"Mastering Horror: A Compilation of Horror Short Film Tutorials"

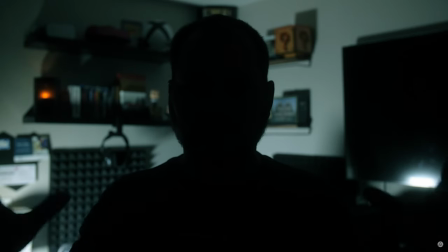If we forego lighting on our subject in this case, we create a variation of the backlighting setup that we mentioned earlier,
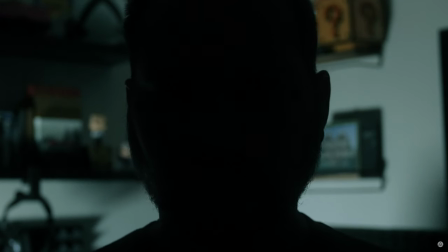creating a silhouette of our subject between the viewer and the background. Tip number 4, natural daylight.
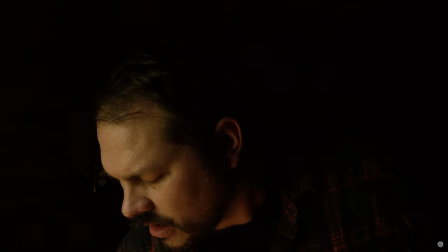I have found that when creating horror films and creating a daytime scene,
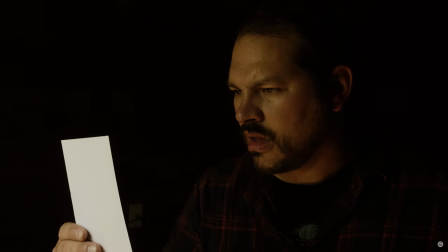I usually get the best results when using natural lighting from windows as my main source of light,
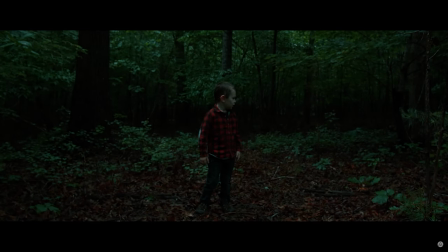or just using the natural sunlight when outdoors and using reflectors or diffusion when necessary.
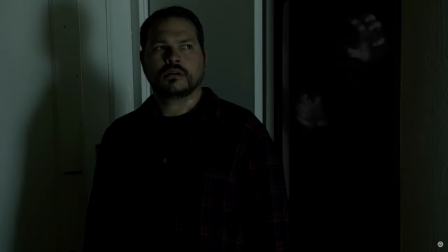For indoor scenes,
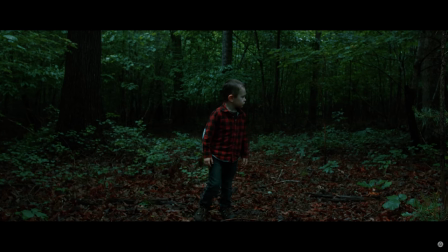using the available light that you have and adding visual interest using practical lights in your background can help make all the difference when creating moody images.
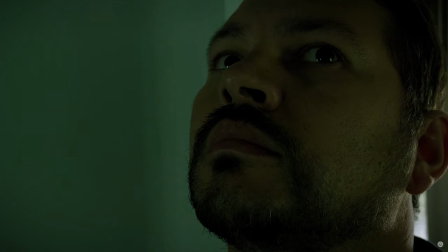This tip is mainly just my personal preference. I prefer my horror to have daytime images that appear to be underexposed.
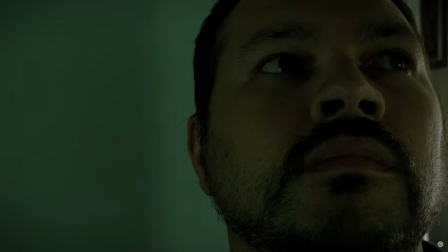I just feel that it helps maintain the mood and tension even when the sun is shining.
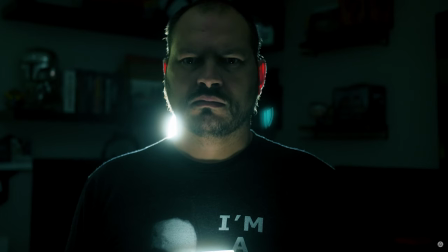Tip number 5, uplighting. Now this next technique should only be used when it has a practical reason for being in your story,
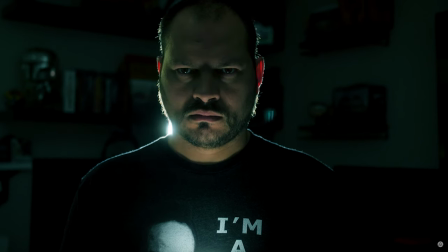but uplighting your subject or the flashlight look can be a cool way to create an unnatural look on your subject's face.
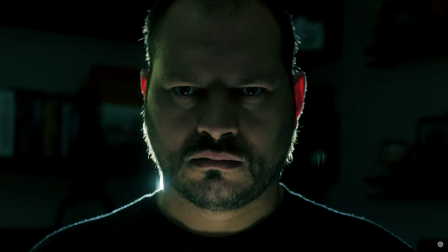This can be achieved by using campfire light, flashlights, candles, or reflectors.
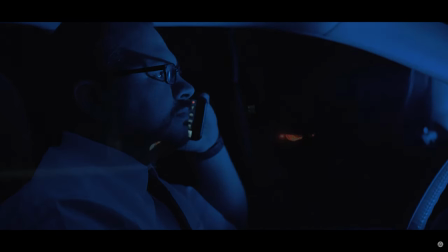Just make sure it has a reason for existing in your story. Tip number 6, oversaturated lighting.
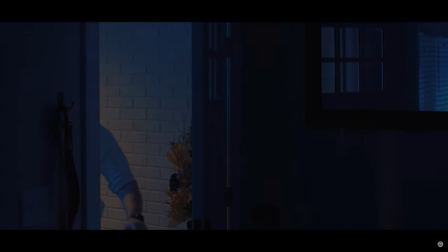This next step is also a technique that is usually used very sparingly.
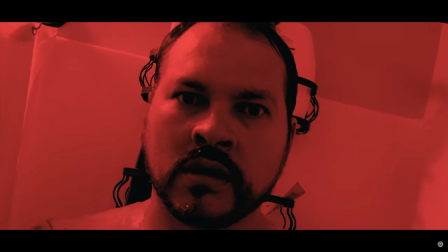Saturating your image completely with one color of light, like red or blue,
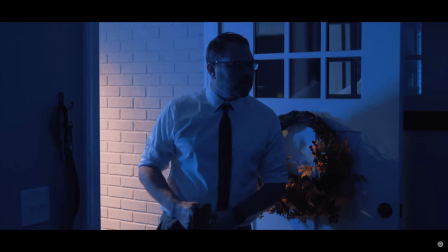can be an effective way to create tension, a feeling of danger, or an intense mood. This can be achieved by using red or blue gels on your lights, or it can be achieved in post using LUTs on your images.
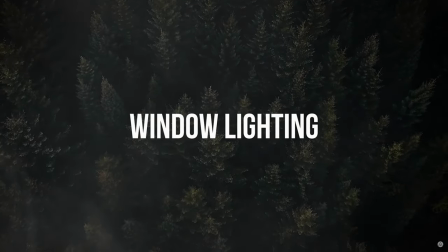Tip number 7, window lighting. Whether you're creating a daytime scene or a nighttime scene,
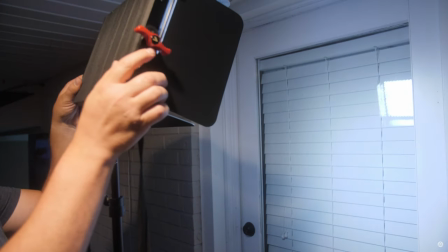placing lighting outside of your scene pointed in through windows can be a great way to light your scene.
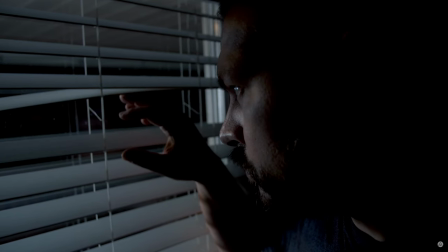These lights can be controlled using gels to create a look of moonlight, or they can just create a more controllable daylight look for your scene.
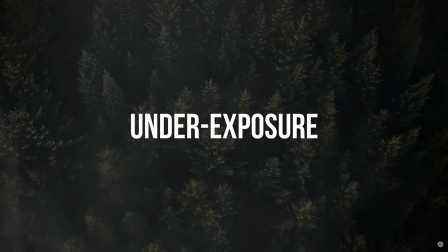Tip number 8, underexposing your images. This tip is pretty self-explanatory and pretty simple to explain.
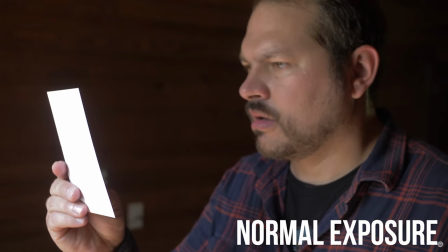While filming, just be sure to underexpose your image more than you think you need to, creating a darker image.
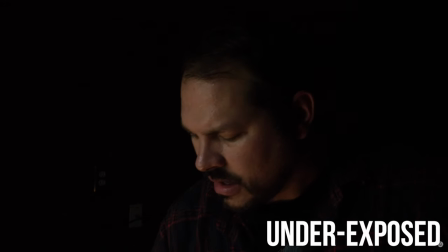Just be sure to not underexpose your image so much that you're losing quality in the image, and you should be okay.
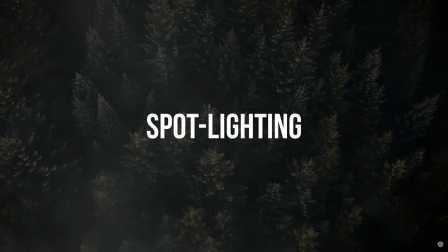And my final technique for horror lighting is spotlighting. This is another tip that should be used in specific circumstances and only when it makes sense in your story,
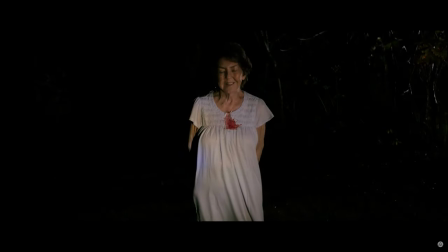unless of course you're going for something a little more abstract.
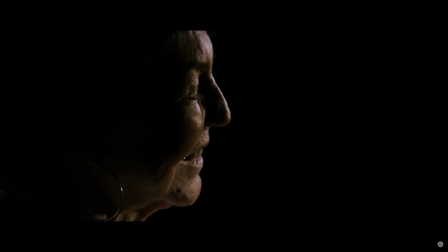Using spotlights in scenes, mainly by way of a flashlight, is a great way to create scares and tension in your scenes.
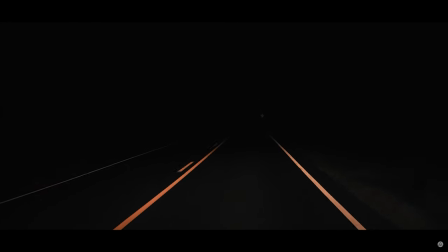It can be really terrifying when we see a character's point of view as they search around an environment using a flashlight. And the way a flashlight beam affects a character's face can be really distorting and really freaky if done correctly. And there you have it, guys. Just a small taste of things that we can all do to help improve the lighting in our horror films. Question of the day. Do you have any additional tips for lighting horror that you feel like I forgot or left out? Please let us know in the comments below. A big special thanks to our monthly channel members. If you would like to find out how you can become a channel member and help support this channel, please click the join button located on the channel header above. You can help signal boost this video and help more people see it by liking, subscribing, and sharing it with your friends on social media. And if you do, you have my sincere thanks. Thank you so much for coming along on this filmmaking journey with me. I am Ryan, and I will see you on the next video. Bye-bye.